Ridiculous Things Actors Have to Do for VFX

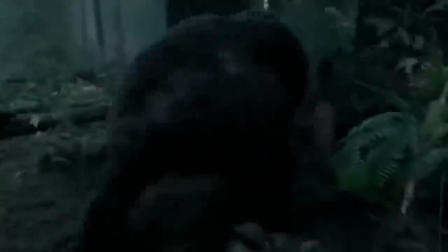2:52 In The Revenant for the bear fight scene they had an actor in a blue suit play the role of the bear to give leo something to work with but did he
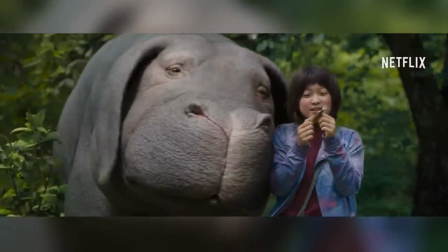3:00 really have to wear the blue bear helmet and in the beautiful 2017 movie oak-chan vfx artists had to create a digital
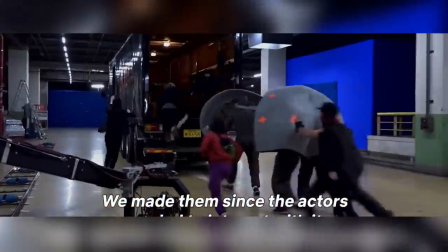3:09 super pic realistic enough to convince the audience it actually existed and have it interact with the actors in such a way as to make us believe and
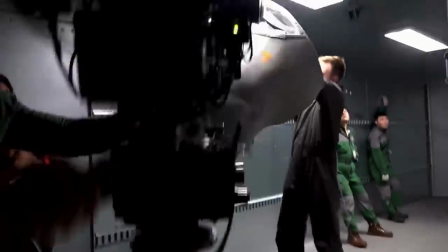3:17 empathize with its story to accomplish this they had to build props for the actors to interact with but did they really have to be so varied
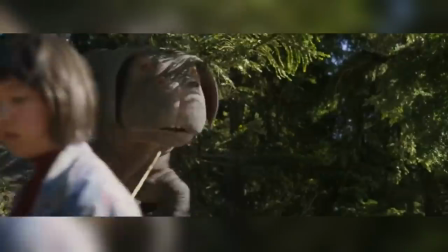3:25 and odd-looking there was a lightweight head that was worn by a puppeteer a heavier padded head used for butting into things
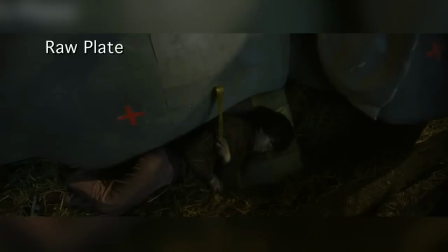3:33 an open mouth version for the teeth brushing shot a large stuffy for body interactions another body for her to roll on a
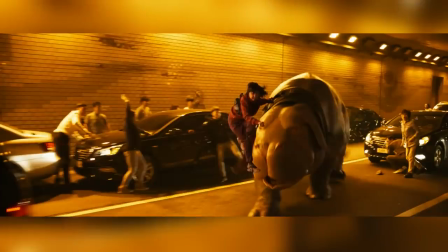3:42 head that she could ride on one for its butt and
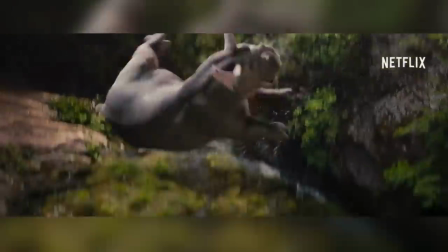3:47 this large padded suit for cuddling but if we look the finished shots we see that the only things that they really needed are the points of contact between
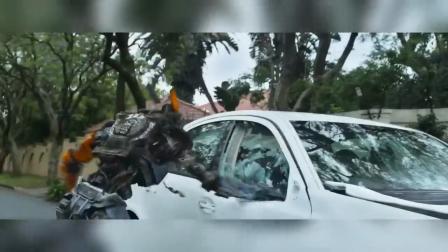3:56 the actress and okja all of this makes it seem like vfx teams are going
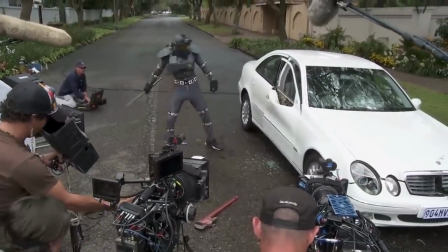4:00 to extraordinary lengths just to put actors in some rather silly positions for what
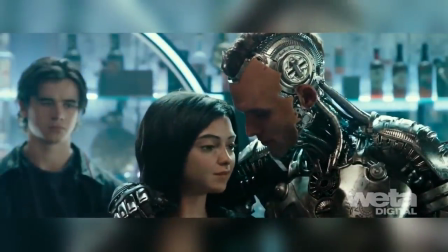4:05 appears to be no other reason than their own amusement but unfortunately the
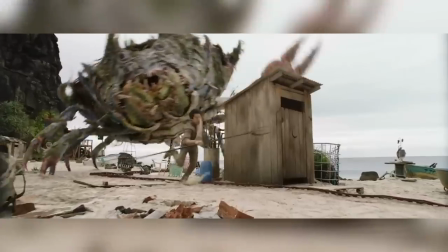4:10 real reason for it isn't as fun and in fact is quite sad vfx
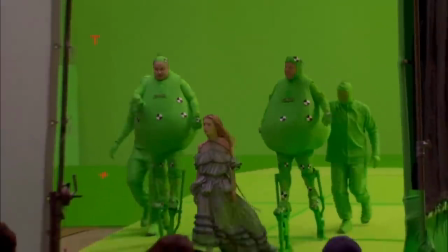4:15 artists are under tremendous pressure from the producers and filmmakers to achieve the best
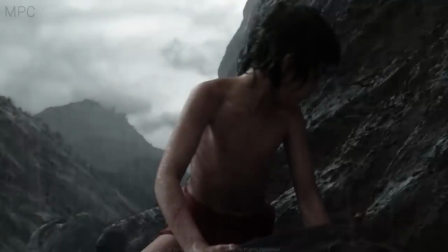4:19 effects they can as quickly as they can and of course as cheaply as they can and
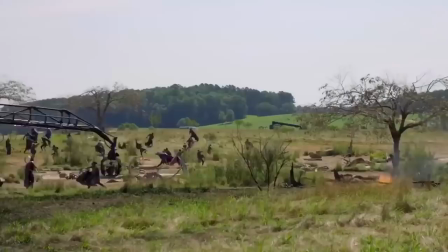4:25 as they are always on a tight timeline and an ever so tight budget reshoots are
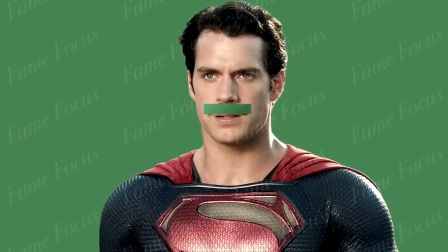4:30 expensive and complicated but they have to be
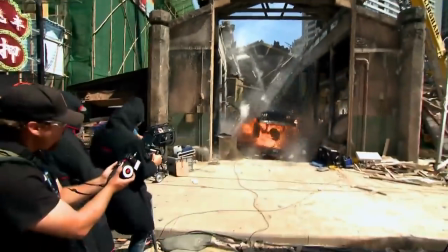4:36 prepared for any possible changes or problems that may arise before they actually happen
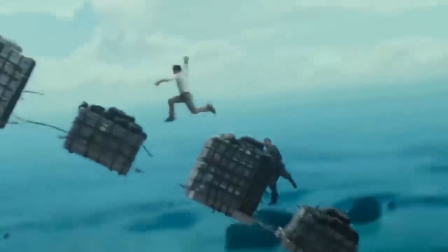4:41 in order to achieve this reference material is key they need lighting references motion
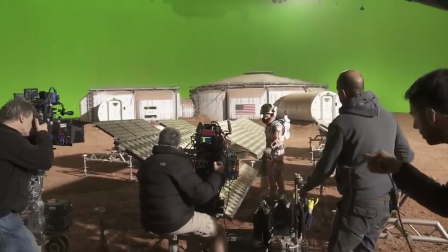4:48 reference texture reference photos models scans
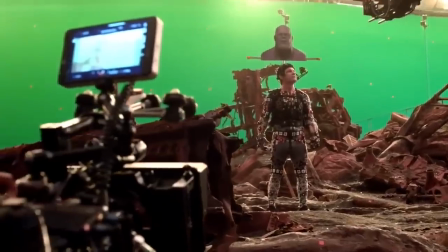4:54 and basically anything they can get their hands on that they might need later on for
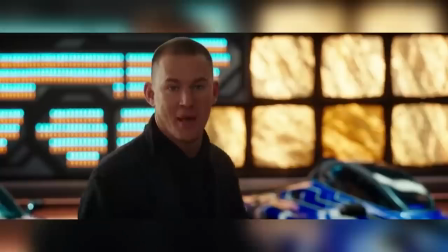5:00 example for free guy in post-production the editor realized they needed channing tatum to give a critical piece
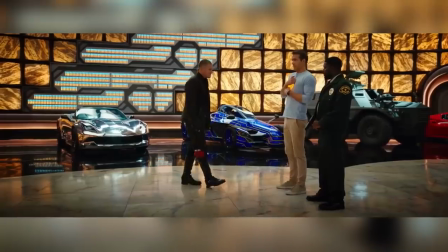5:06 of information that was key to the screenplay but thanks to the fact the
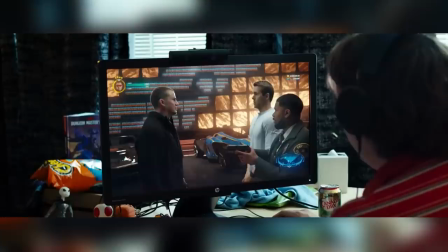5:11 digital domain already had scans of the actor b-rolls and unused footage
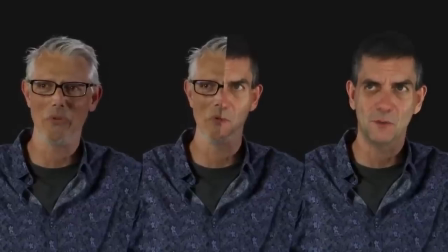5:16 they were able to compile enough ai learning data for their proprietary tool
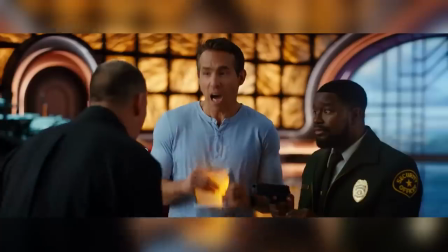5:20 charlatan together with an audio track that tatum recorded of the missing line to be
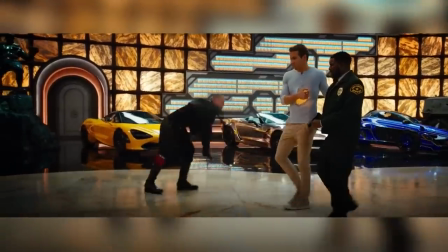5:25 able to produce the shot they needed and we didn't even notice
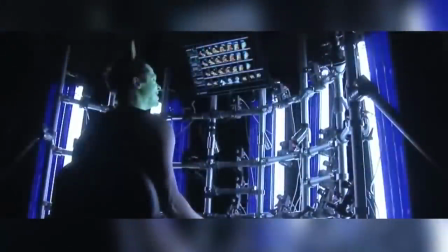5:30 so even if it means taking thousands of photos building models that
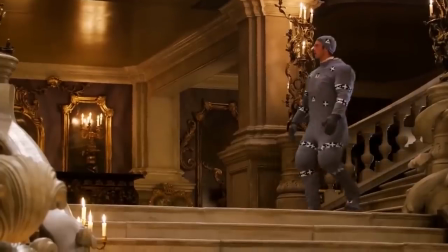5:35 won't be used or even if it means making the actors look a bit silly vfx
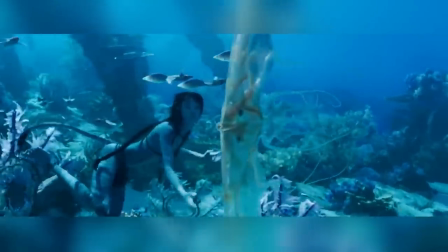5:41 artists will always use anything they can to leave us none the wiser